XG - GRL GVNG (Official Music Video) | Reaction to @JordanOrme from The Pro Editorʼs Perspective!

my god this i can't even handle this music video anymore all right here we go So we zoom into her eye Oh
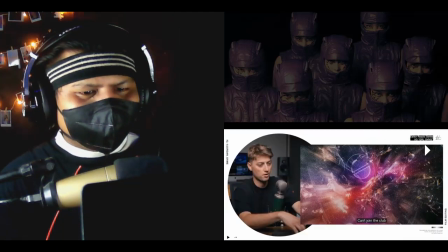I zoomed run isn't right here particles turn Portable to the
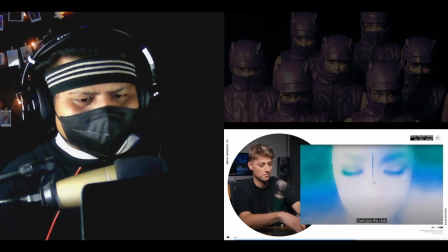insides of a robot that just assembles themselves So I'm primarily a picture editor,
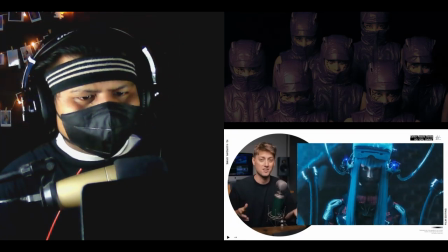which means I don't deal with visual effects too much VFX artists spends days Literally creating this moment like that takes so much work And I usually am NOT the one that actually does that so just shout out to the VFX artists for making that happen That's so cool.
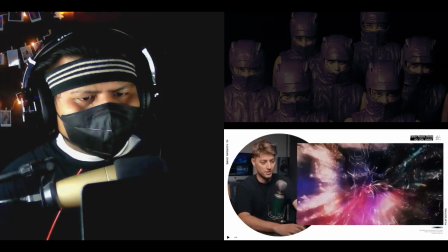It's all about having good ideas guys
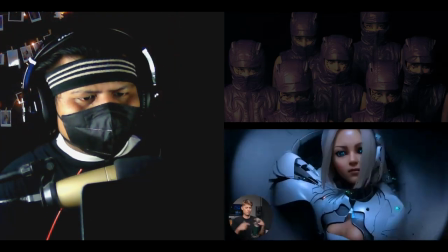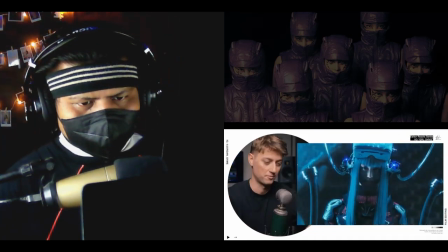So just shout out to the vfx artists for making that happen. That's so cool.
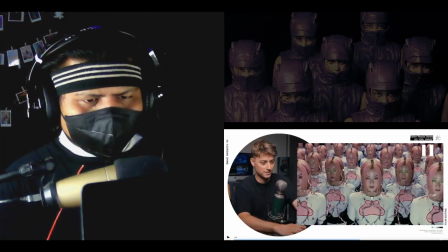It's all about having good ideas guys If you don't know what the of this, this is the cloned effect
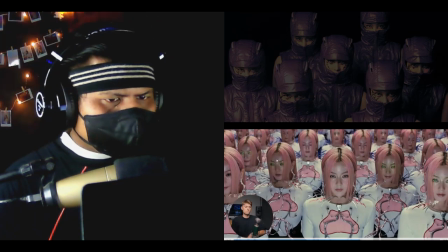They do a three clone
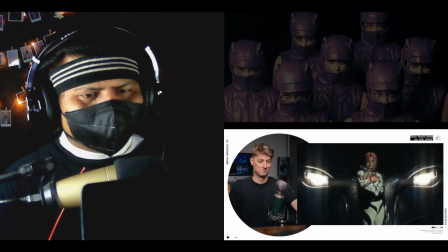I've been waiting for people to do this
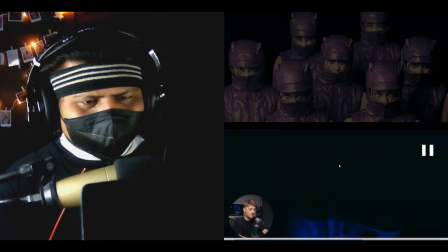Look at what just happened This is the robot what they literally made AI frame oh the AI frame just one seconds there
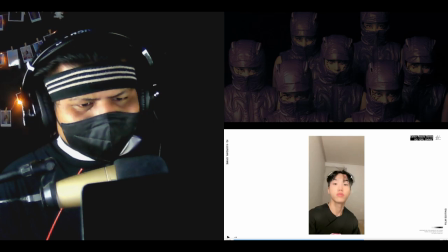are tiktok filters where you can make yourself look like an anime or GTA character and there are apps like runway where you can
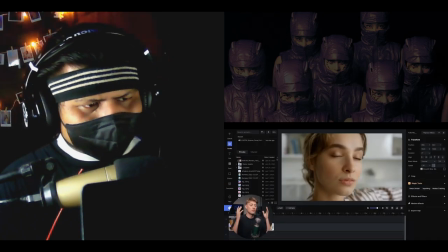actually type in this is the AI website turn an already existing image into anything you want I literally
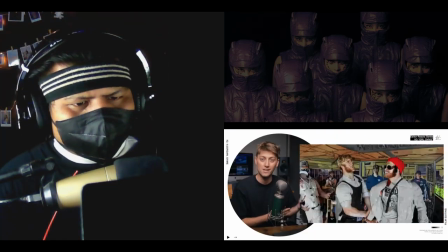just gave Hayden a gift of Hayden slapping Logan Paul into artwork using AI and I gave it to him for his birthday.
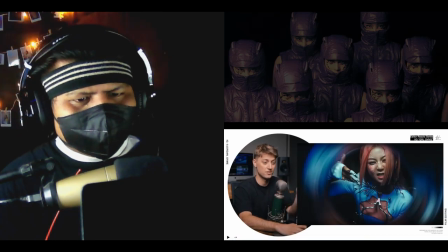And so they literally took this image and then ran it through AI and it gave them this. This music video is just weird enough for it to just make sense.
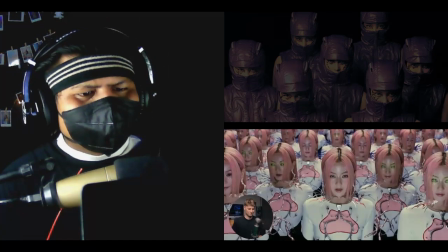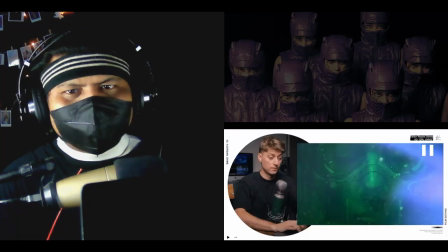Just one second.
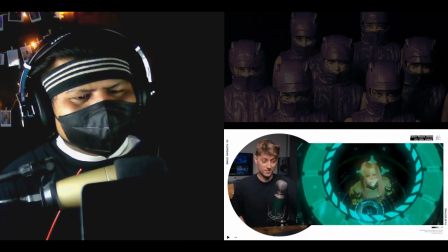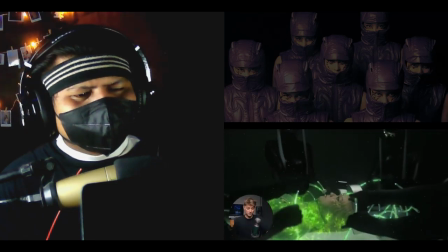bruh
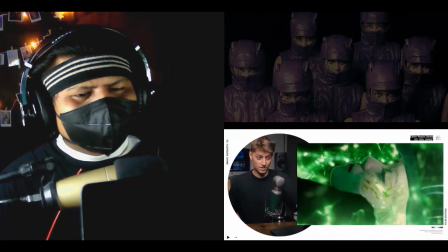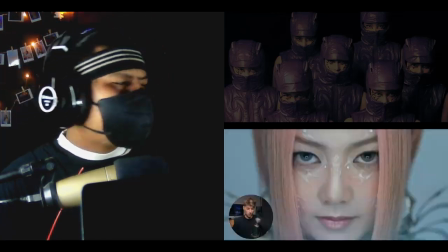oof i get
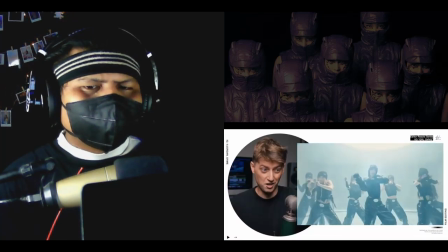one like a crazy female empire oof i feel like this is the new standard again we have one of those lens new standard this little moon thing
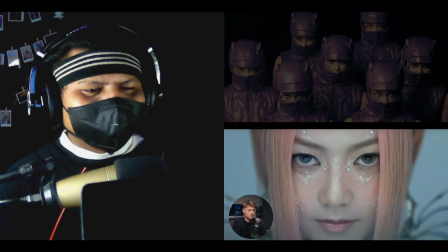starts glowing creates a lens flare we have that same lens flare between shots lens flare
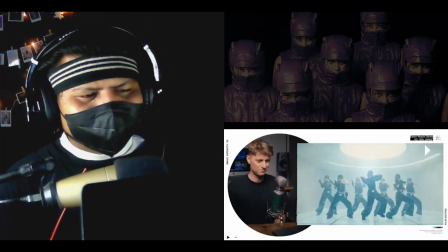look at their eyes oof
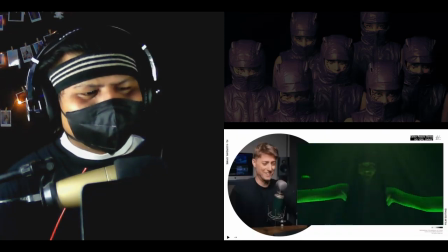oof Oh my gosh! This video's never gonna end.
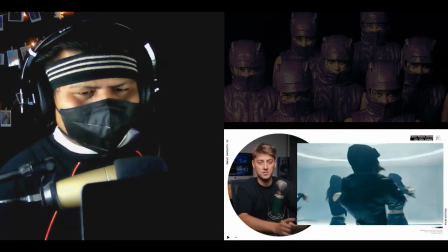Here we go. Deciding to cut in on a close-up of them spinning, such a genius idea.
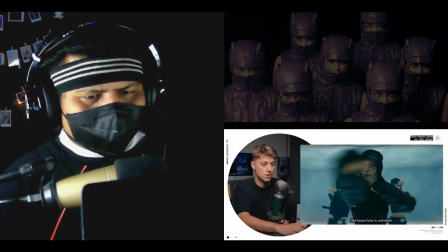It feels like crazy. Lots of motion blur. The more motion blur, the better to create tension.
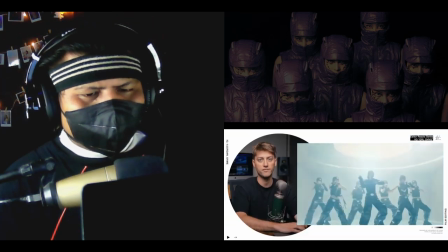And then cutting to the wide shot with the spinning VFX light, also genius.
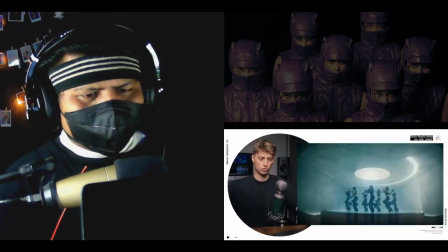And then also the editor did such a good job. Matching the choreography. They're doing like this The choreography
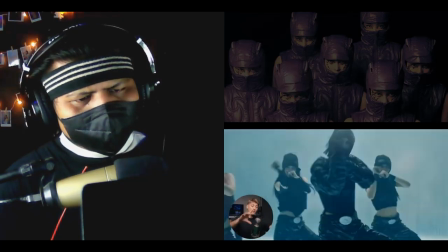And the editor actually takes the camera and does a big zoom to match the big movement that they make So it's small small big and the camera's like small small big zoom and it just it works. It just works
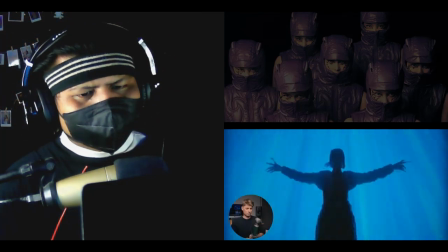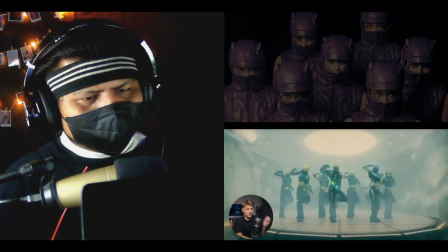More AI generated images. Let's have a look right here. Oh Oh, I don't even see this.
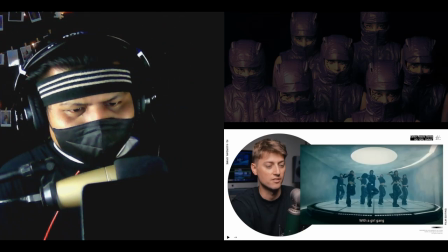All of a sudden we got AI. And it's such a great way to just blend shots together. You make an AI image of the previous shot, make an AI image of the next shot.
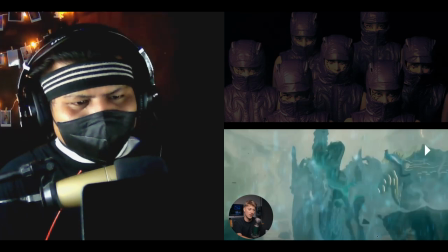AI image. Boom.